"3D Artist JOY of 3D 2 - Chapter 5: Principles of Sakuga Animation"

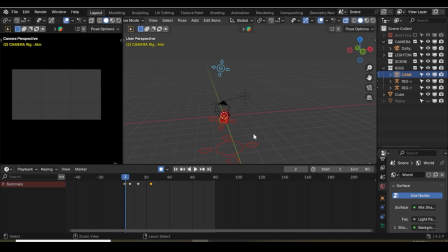[8:31]
I can go back far enough.
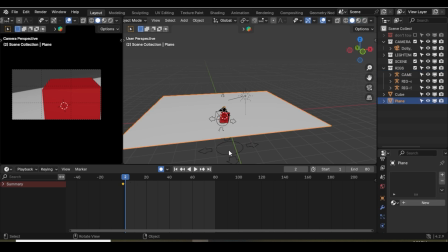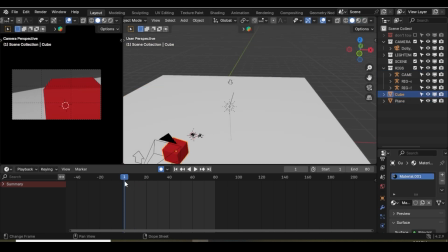[8:43]
I need to animate this again real quick.
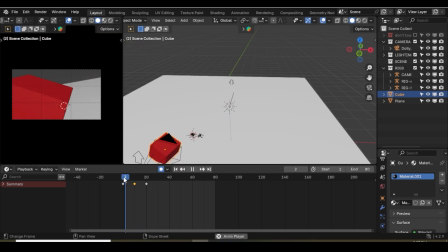Something like that, right? So what this does when we're talking about animating our eyes, our viewers' eyes, right,
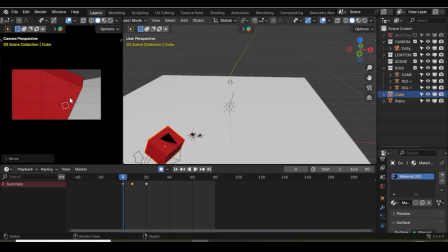[9:15]
is because this is the most prominent thing on the screen and probably the most colorful too. If it's our character, it's the most like exciting looking part. It catches our gaze, right? It makes us look at it and then we follow it as it moves across the screen.
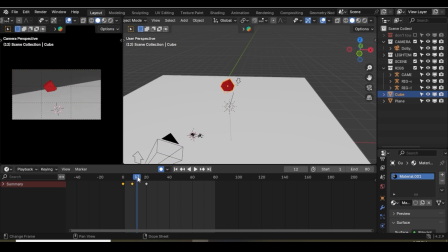[9:34]
So we're not just animating the character, but we're also deciding where our viewer is going to look when we start using these sort of dynamic motion techniques.
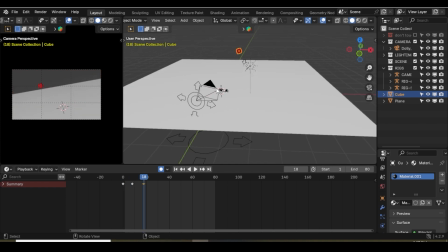[9:51]
And then when we cut to a new shot, right? And this is something that we're going to talk about more in a later lesson. Let's say we keyframe our camera here, and then on the frame after, we would come like
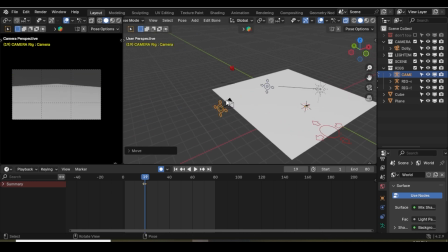[10:06]
around to the other side of the character.
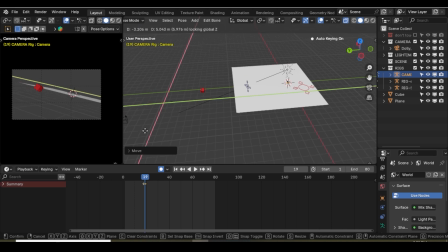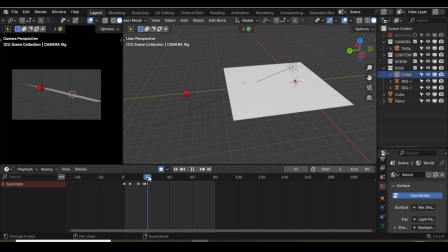What we like to see, and what usually looks pretty good, is that, okay,
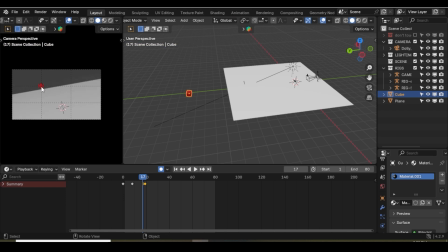[10:25]
our character has ended at this third, at the end of this kind of shot. So we can start them where the viewer is already looking, right?
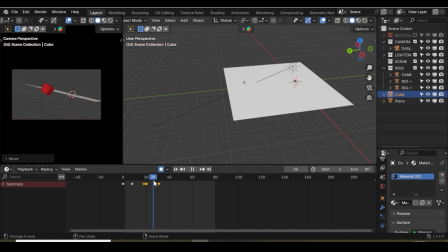[10:41]
And then maybe they run at us and complete this kind of curve.
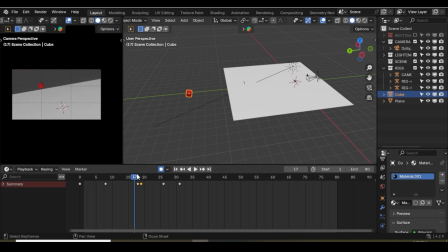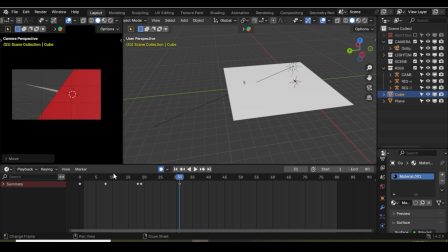[11:12]
So it's this constant fluid motion of parts. Something like this. It's kind of lazy, but it gets the point across is that when we make this switch,
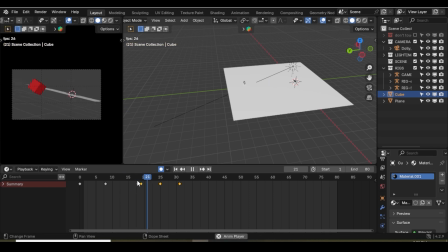our eye is already over here. So in all this fast motion and like crazy stuff happening, we can still sort of track what's going on. And that's pretty important.
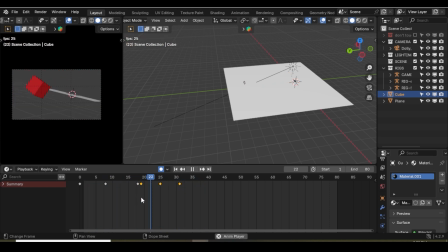But you can kind of apply this thinking to any kind of shot. So if we go back to the like aerial shot,
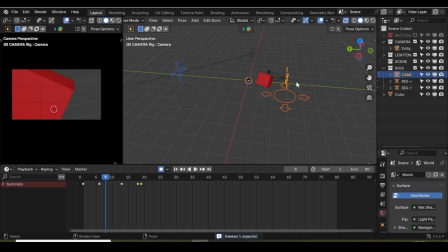[11:59]
I'm just going to get rid of the floor here and just use one camera kind of locked off this
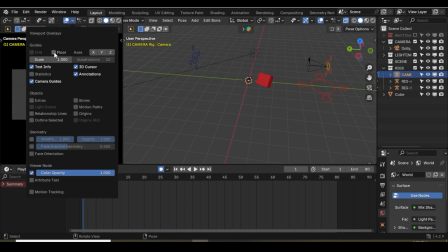[12:08]
just to show you because we don't need to see the grid here at the moment. We just need to see shapes on the screen.
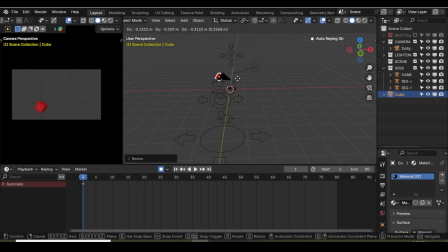[12:19]
We can have a shot of like a character jumping maybe.